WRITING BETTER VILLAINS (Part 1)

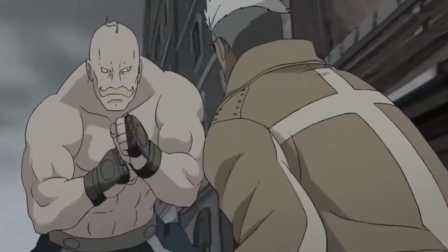He just shows up as a murder hobo clad in religion as a glorified hypocrite.
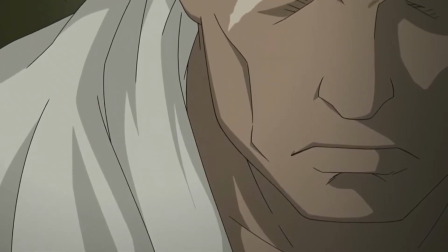And he's called a hypocrite by both the agnostic main character of the show and his own religious teachers.
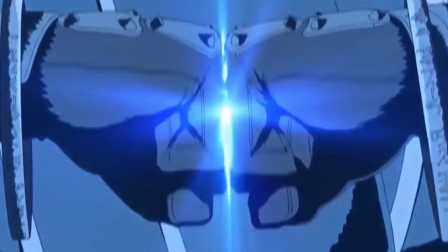However, when we dive below the surface, we meet a man whose life was destroyed by alchemy, the main character in his nation used to commit genocide on Scar's people.
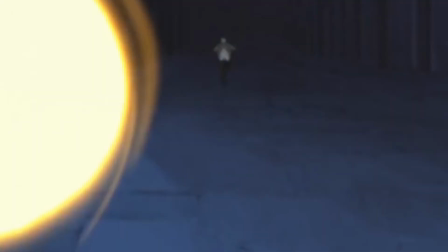A person who's beaten and broken, with no home and no family to return to.
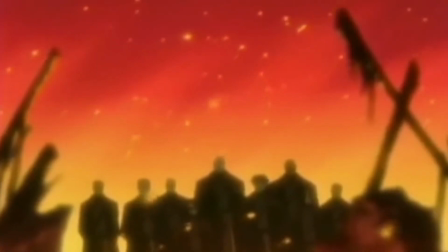All in one day, his life was completely destroyed and he became an exile.
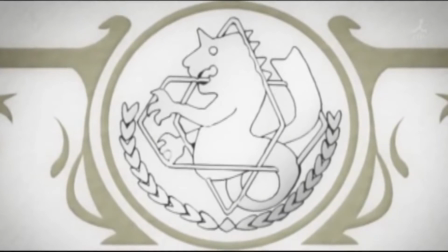On top of that, he witnessed the horrors of alchemy firsthand, and refuses to forgive those people who destroyed his home.
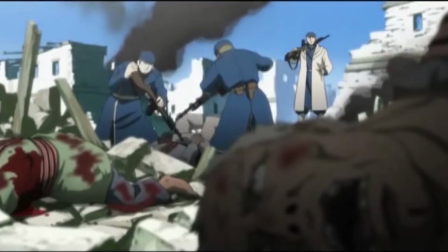But that's the part where he's relatable. He refuses to let go of his hatred.
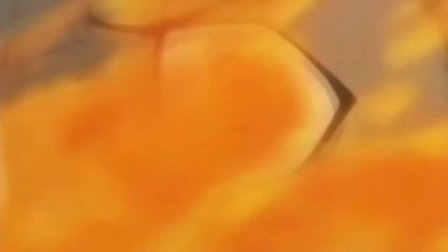He wants to hold a grudge. So he's not a mindless, festering wound of pain and revenge. he's a completely mentally aware and
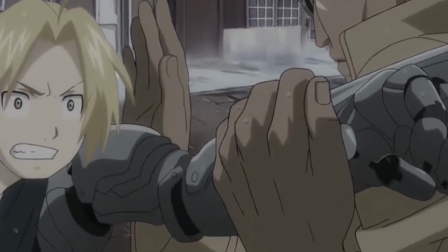consenting festering wound of pain and revenge in short he
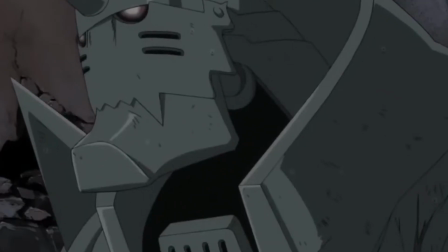doesn't want to let go that one distinction makes him relatable to anyone who's ever
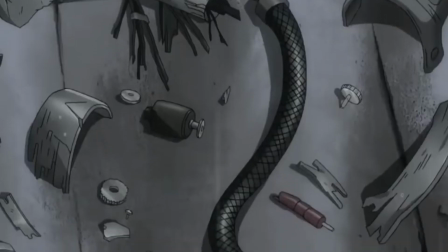been mistreated and harbored hatred he's an avatar of human emotion this makes
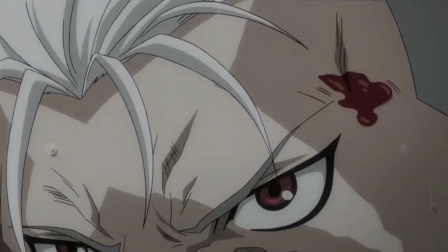his fight tragic because we as an audience can understand how much easier it is to let hate
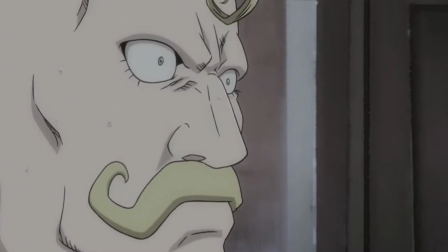fester than to let go and forgive even when that hate is destroying us.
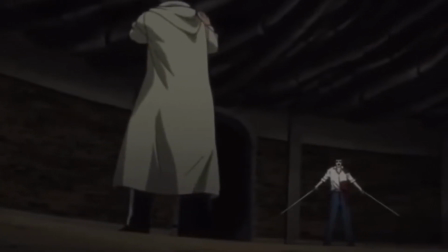This makes Scar's eventual turn to the side of good and his subsequent battle with the literal embodiment of wrath so satisfying.
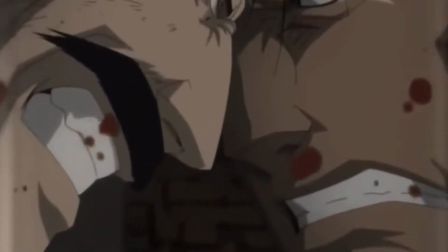His conflict is with his own deadly sin of hatred personified in his final bout in the show.
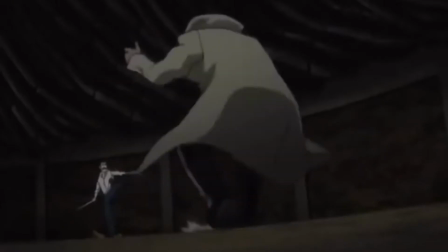He's not fighting a war general, he's fighting what we all battle, ourselves.
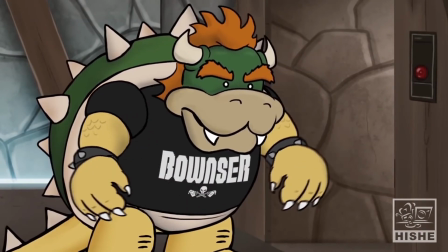Another important note to remember is to heavily ground these motivations in something substantive.
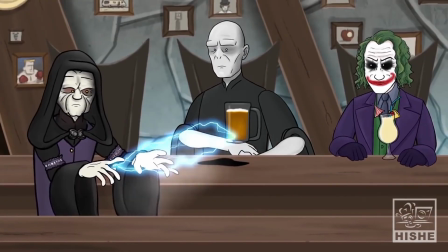This must be the most airtight part of your plot. A show to get a great idea of what I'm talking about, oddly enough, is the How It Should Have Ended series from Hish.
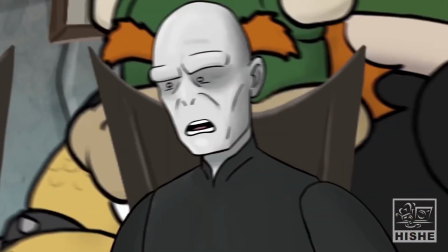They have a wonderful library of villains stopping to think about their motivations for a moment, and then completely destroying the plot of the film.
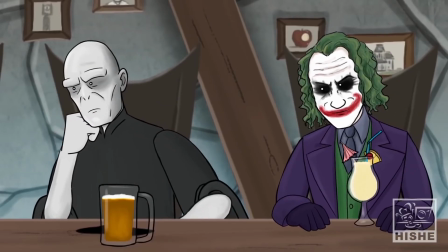If your villain's plot isn't put together, then your audience will be thinking the whole time, gosh, that really doesn't make a whole lot of sense.
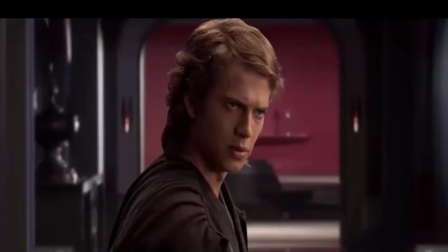I can't tell you how many times I see a film that destroys a potentially great villain because they make a leap of logic I just can't follow.
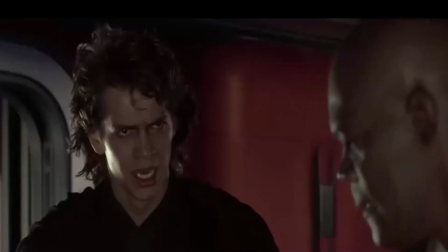Like, my wife might die in a vague dream I have, so I'm gonna kill my colleagues, join a madman, and murder children.
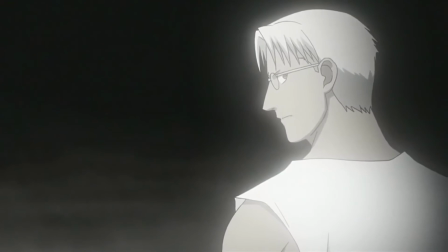This does not a compelling villain make. Now, I want to make one small note here.
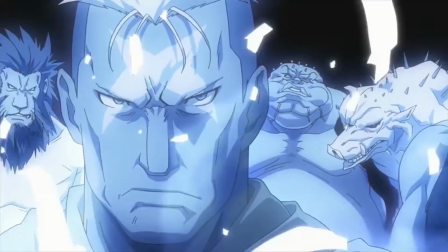The magnitude of the tragedy or event does not determine how much it will affect a person let me explain each character will take loss differently
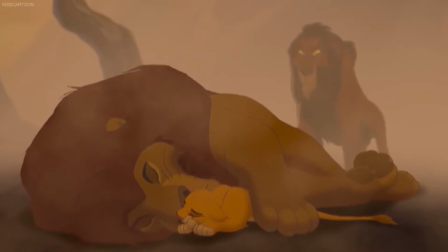so the death of a sibling may mean a lot to a person or a little depending on their relationship let's take the two scars again scar the lion
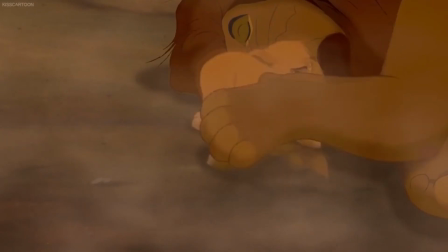doesn't seem to be too broken up about losing mufasa but i'm sure the other scar would have a few words for him about his brother
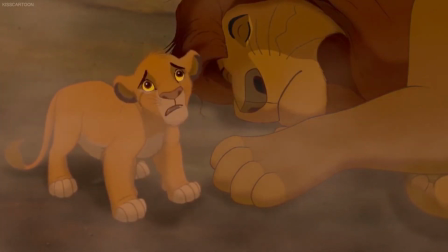both have very well established relationships with their siblings one would kill in vengeance for the death of his brother,
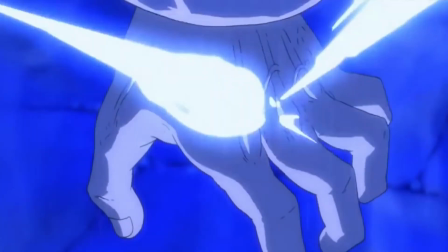while the other kind of threw his sibling off a cliff. Establishing a connection that the audience can relate to is important to sell us on the tragedy,
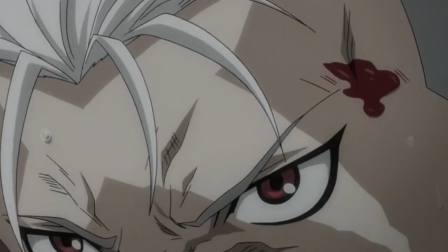and, if it's possible, leave a lasting reminder of this villain's pain with a visual symbol of some kind.
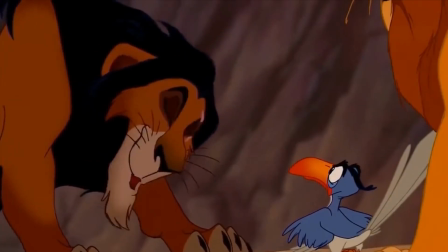The lion's scar had his scar from before Mufasa's fall.
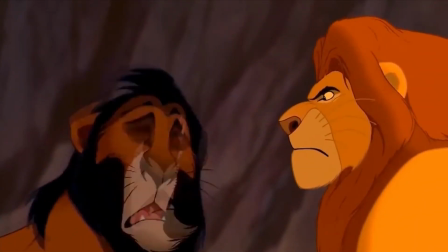His visual indicator shows his pain is from the relationship between he and his older brother, whereas in Fullmetal Alchemist,
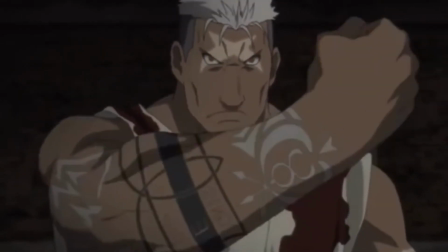Scar receives his scar and his arm transplant when his brother dies, his brother transmuting his own arm onto Scar so that he could live.
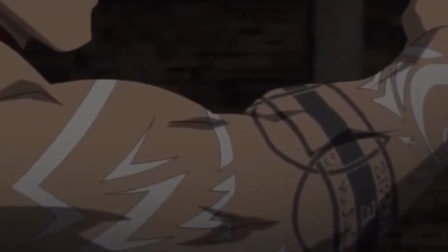Now Scar is carrying around a memento of his brother with him at his side literally every day.
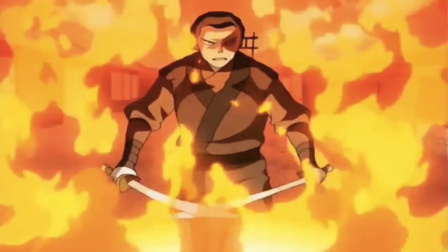A similar setup is done with Zuko's burned face, Sasuke's slashed headband, or Darth Vader's breathing apparatus.
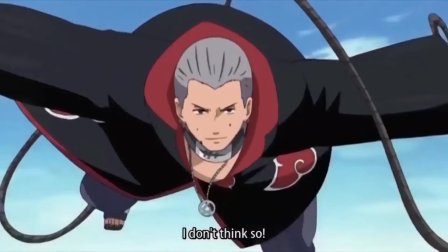Well, that wraps up part one of my Write Better Villains discussion. Part two will be releasing soon.
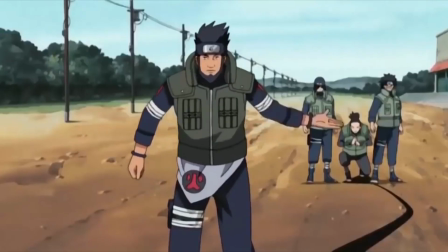I'm Jah Malasa and that's my two cents.
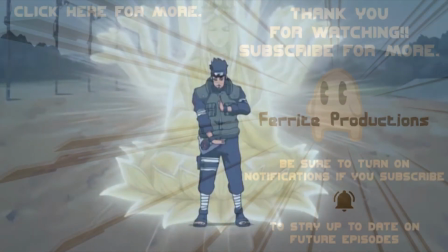Please continue the conversation down below, and if you like this video please like, subscribe, and hit that notification bell to stay updated with all our videos.